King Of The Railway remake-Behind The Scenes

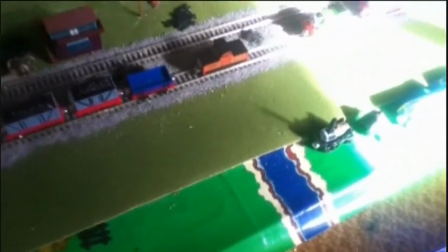0s
Hey guys, it's DieselX123 here, and I just thought that I would go through a bit of a behind the scenes
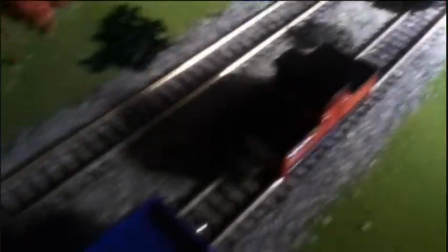6s
with the King of the Railway Troublesome Trucks video that I made.
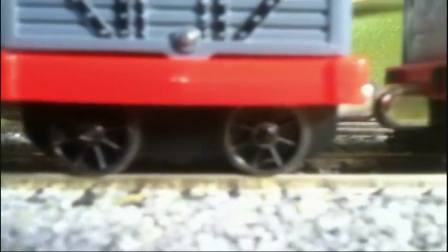11s
Well, as you can see, all of my troublesome trucks have HO wheels on them.
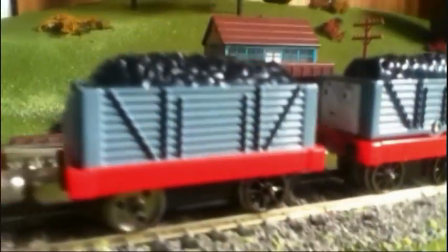16s
They are taken plays and tank-alongs, and I've actually got a talking troublesome truck here converted.
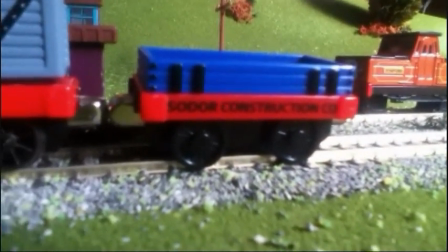24s Steamies are silly! Steamies are slow!
However, the blue truck that was behind all the troublesome trucks still has take and play wheels on it.
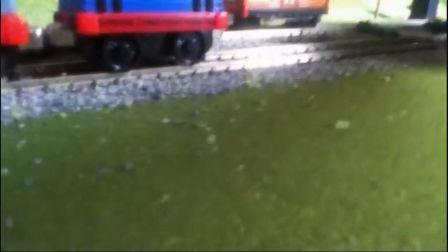34s
But since it was connected, it was in between two take and plays I have which do have HO wheels,
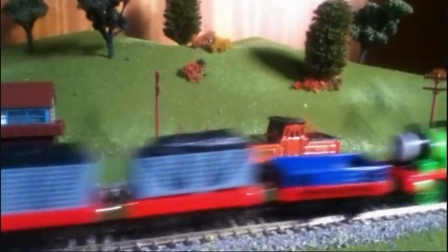43s
it actually stayed in place. So it was alright to have in the middle.
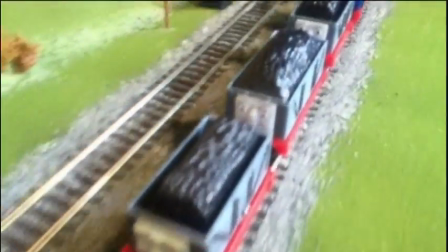50s
Now for this scene here we see Thomas and Percy braking.
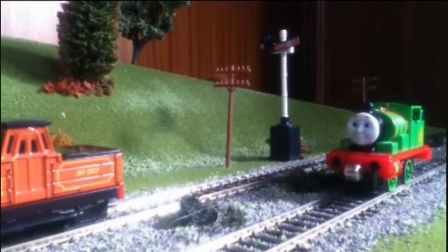56s
Actually, all I've done is on the side that you don't see, I've blue tacked their wheels together
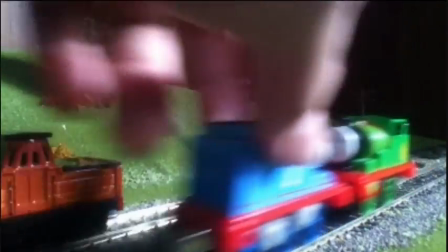64s
so that when they're pushed along their wheels don't move. I've done with the same with Percy as well.
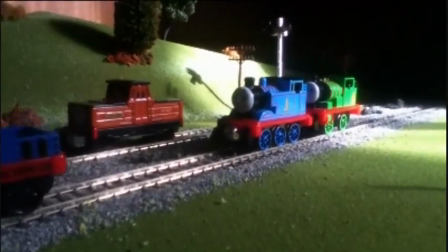73s
Most people look at my set and when they watch the video they ask if it actually is on a hill angle.
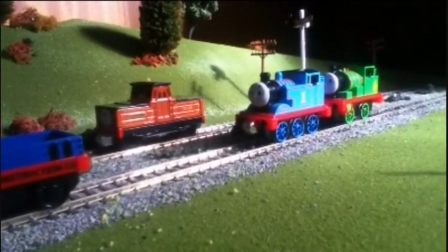82s
As you see in the opening shot, it looks like it's going downhill.
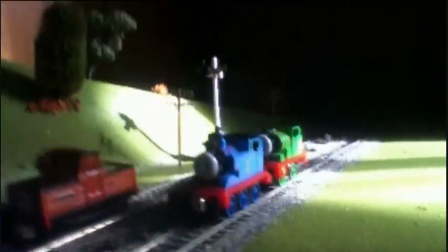85s
Whereas in actual fact, all I've done, because you see how the set is flat, it's flat, okay?
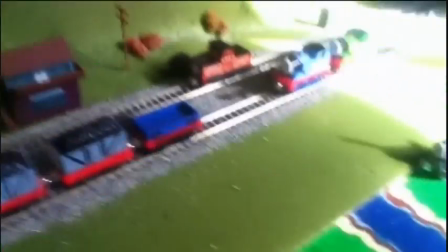93s
If it wasn't flat, the carriages would be going...
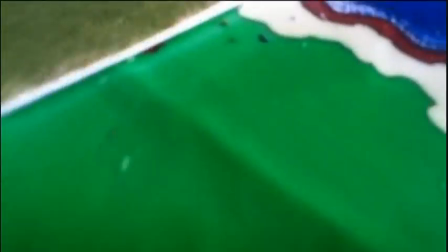98s
But all I've done is, where there's a bit of a ledge here between the set and the set table I'm using,
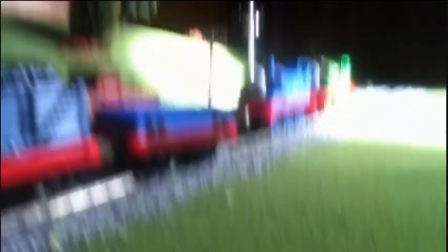105s
all I did was tilt the camera on an angle.
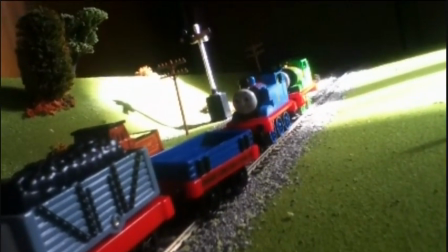113s
And now it looks like the set is going downhill.
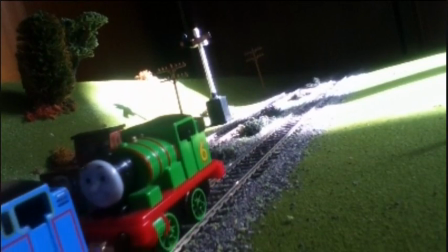123s
So that's a little trick if you don't want to create steep inclines or hills for your sets.
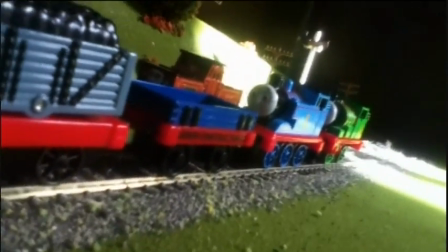128s
And if I was to reverse doing that, it would look like they were going uphill.
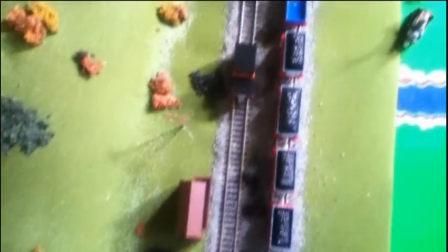138s
Here's a big bird's eye view of the set. It's just a giant grass mat.
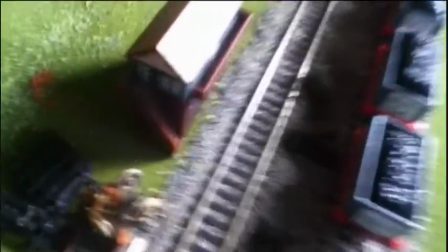148s
And there's some Tomy items here, like the signal box and the signal.
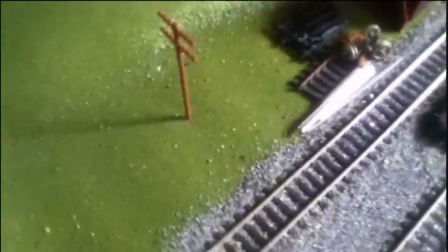155s
We've got
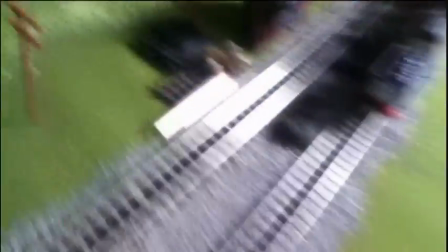158s
power poles, which originally have stands on them, so they stand up properly.
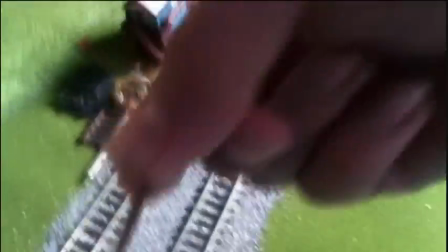166s
But what I did was I chopped one of the stands off.
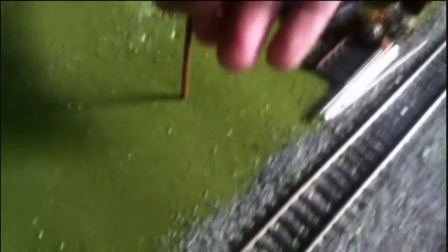172s
How many have I got? 4 power poles, drilled little holes into the set.
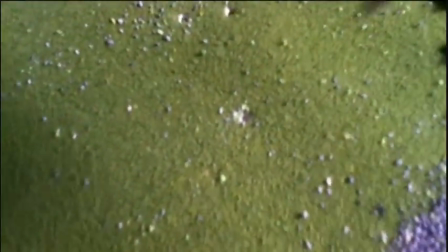178s
So they look like that. There's the hole there, and I could just stick the power poles in.
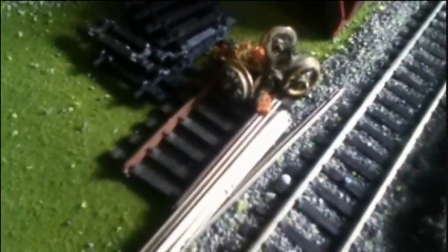184s
I also added a little extra details like broken sleepers, rusty pieces of track, and old sets of wheels, along with trees
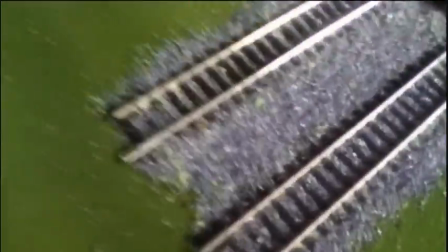194s
and bushes. And just to note, the gravel here isn't glued down.
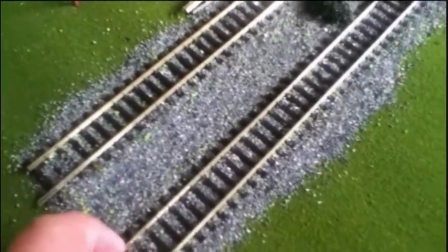200s
The track is nailed down, but the gravel is all just sitting there.
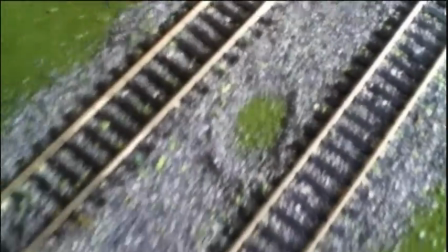205s
If I just rub a bit of it away, you'll see the grass that's underneath it, so it's quite interesting.
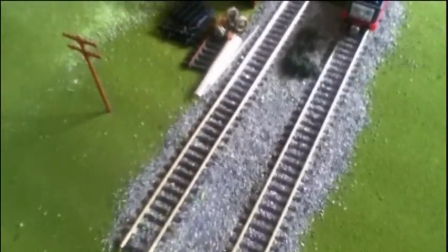213s
I'm not sure if I'll glue the ballast down, but only time will tell.
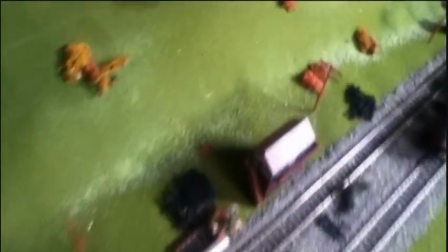220s
Using the grass mat gave me a great opportunity to create a nice looking realistic hill,
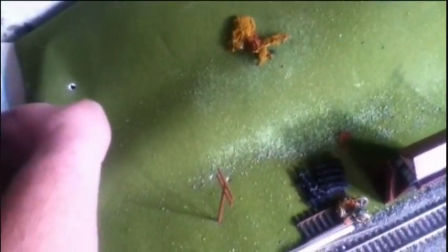227s
and all it is, if I can do this, okay, no, you can see a bit of it over there.
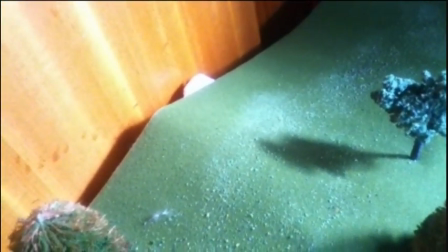232s
See that bit of white in the corner? It's actually a piece of polystyrene.
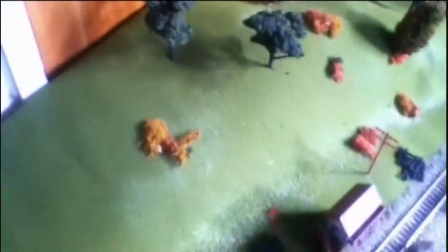237s
The whole hill is a massive piece of polystyrene that I've filed down to shape,
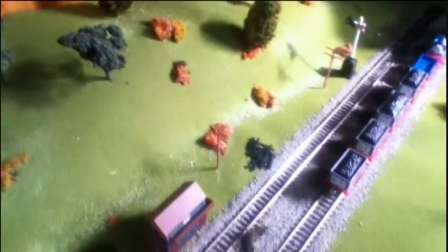242s
and then the grass mat has just been put on top of the whole set, so it gives a really realistic feel.
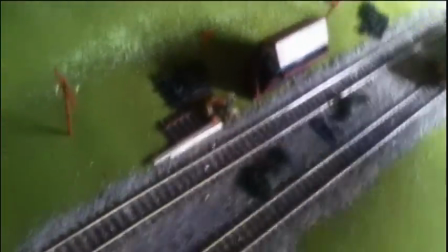251s
And if I just get one of my models, at the moment I'm using a modified Steven.
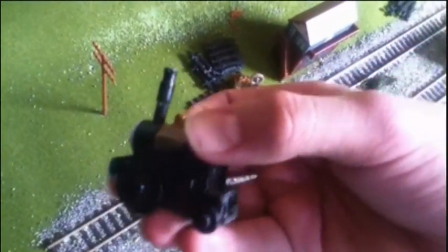255s
Yes, he's got a big funnel and no tender. I'll just use him as an example.
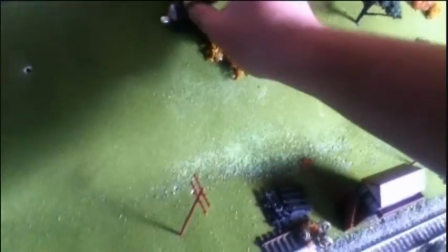260s
If I roll him down, he actually stays up until he hits the bottom.
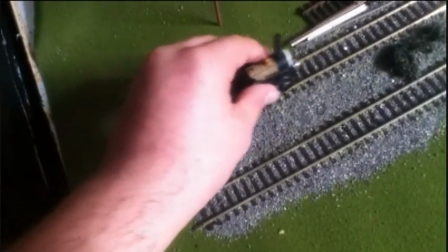267s
I'm currently trying to put Steven onto HO wheels,
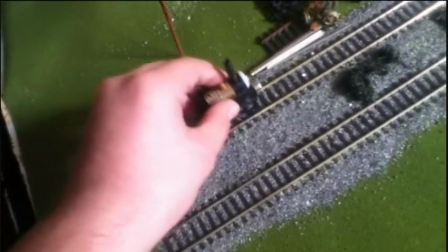271s
but I think I'll wait until I can get the original Steven instead of Steven's original livery.
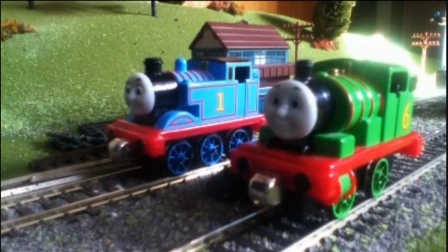282s
I would just like to quickly examine my Thomas and Percy for yous.
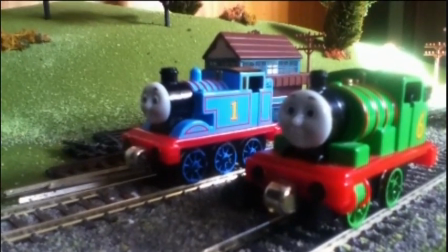286s
I get a lot of people asking me, do you use pull and zoom Thomas and Percy models?
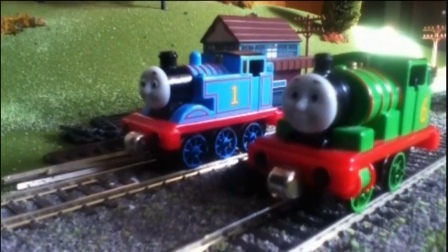292s
Well, yes and no. They are standard
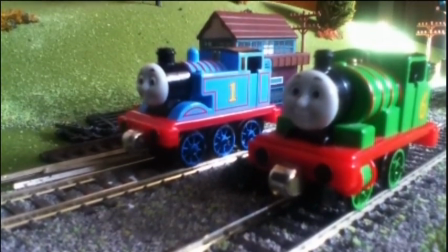298s
Thomas and Percy take and play models, but what I've done is take the faces off the pull and zoom models
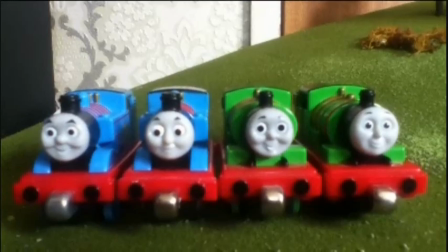306s
and attach them to the standard models. Here's a quick example of the differences in the faces.
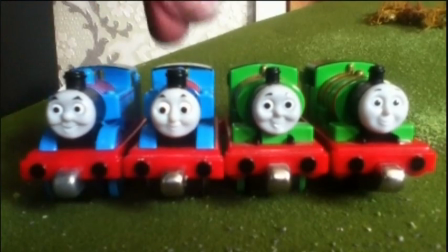313s
This is a stock standard Thomas, and that is the pull and zoom face Thomas, which is my HO one.
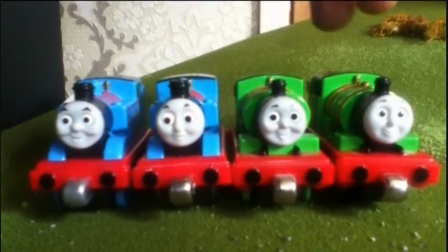323s
That is standard Percy, and this is HO converted Percy with pull and zoom face.
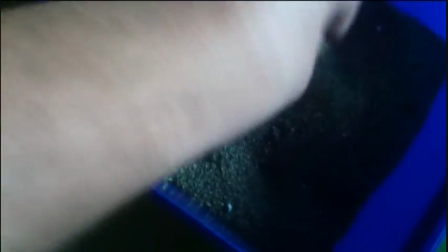333s
I was planning on putting model railway ballast into the trunks, but what I found was
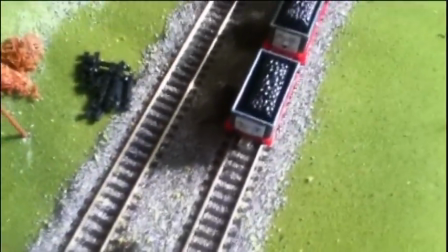343s
the scenes where you see Thomas and Percy racing past, every scene I did was, I had them set up properly,
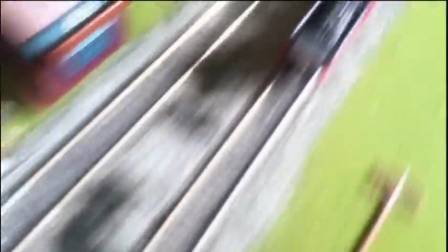351s
just take that off, but I didn't have enough room on the set to make them go fully past,
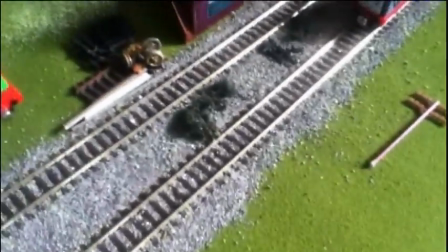358s
but the only way I could achieve a fully passing scene was I had to go like this when I was pulling them with the string.
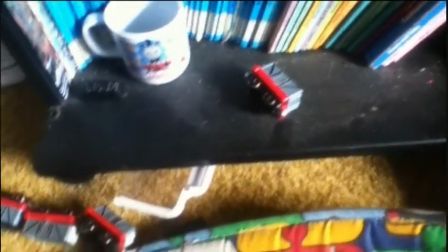369s
I had to pull them off the set
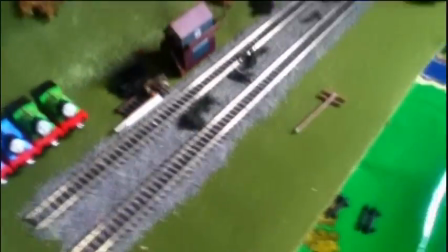372s
so that I could get Thomas and Percy and all the trucks to go fully past the screen without you seeing them stopping.
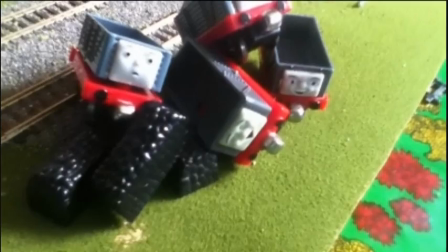380s
And I'm pretty sure from that little crash you just saw, you can understand why I didn't put the ballast in.
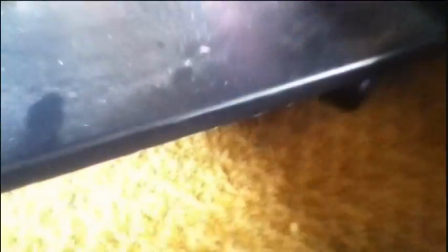387s
If I did, I would have a massive mess on my floor in my room.
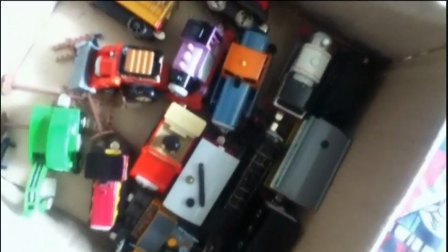396s
I was planning to have cameos of some of my other HO converted take and play models,
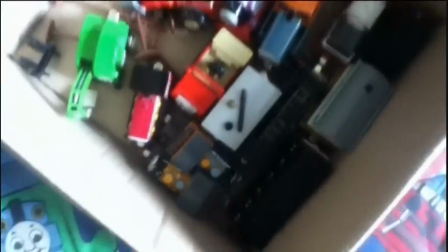401s
but I figured because the scene in The King of the Railway only features Thomas Percy and the trucks,
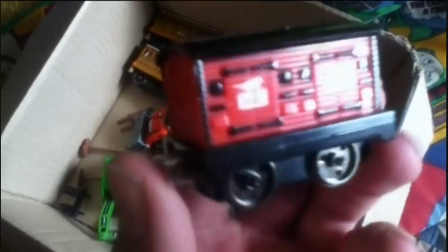408s
I decided to just stick with them. For those who are wondering, this mail truck comes from a pull and zoom Percy.
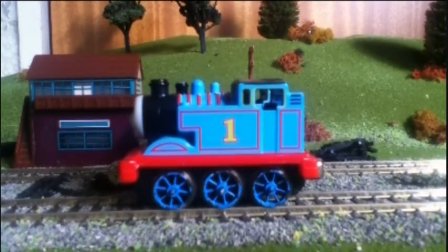416s
For those of you with a keen eye, you'll see that I actually used two Thomas models in this remake.
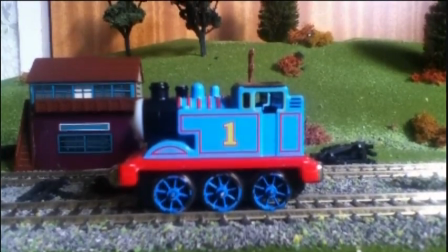421s
One was my happy faced pull and zoom converted take and play Thomas, and the other
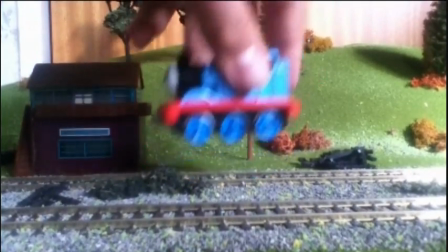429s
was a take along Thomas with a surprised expression, which was seen in this scene here.
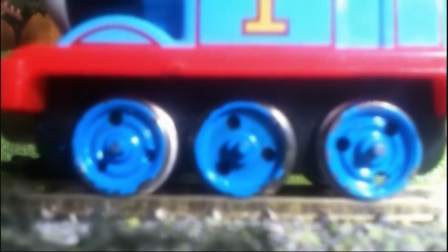437s
This take-along surprise Thomas was the very first HO converted take-and-play or take-along model I made.
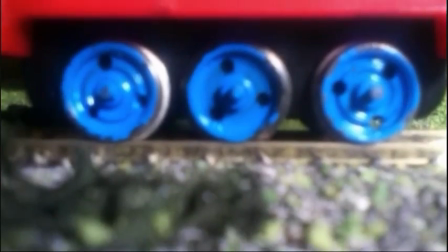444s
As you can see, it's got different wheels
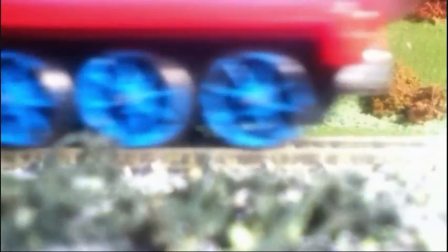448s
compared to my new take-and-play HO converted Thomas.
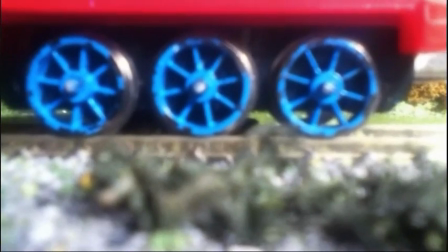454s
I really need to repaint the wheels.
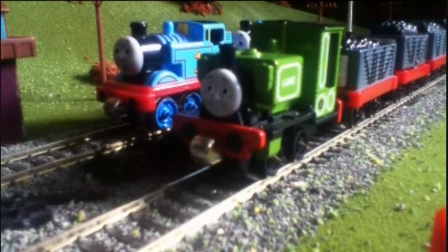460s Those engines don't know how to handle trucks. Well, I do, because I'm an expert on taking trucks.
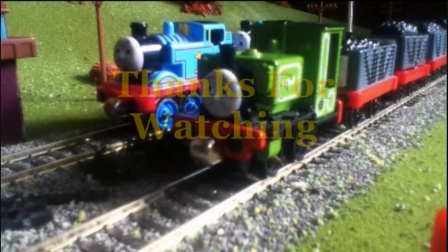467s I work in the quarry, so I think I'm very strong.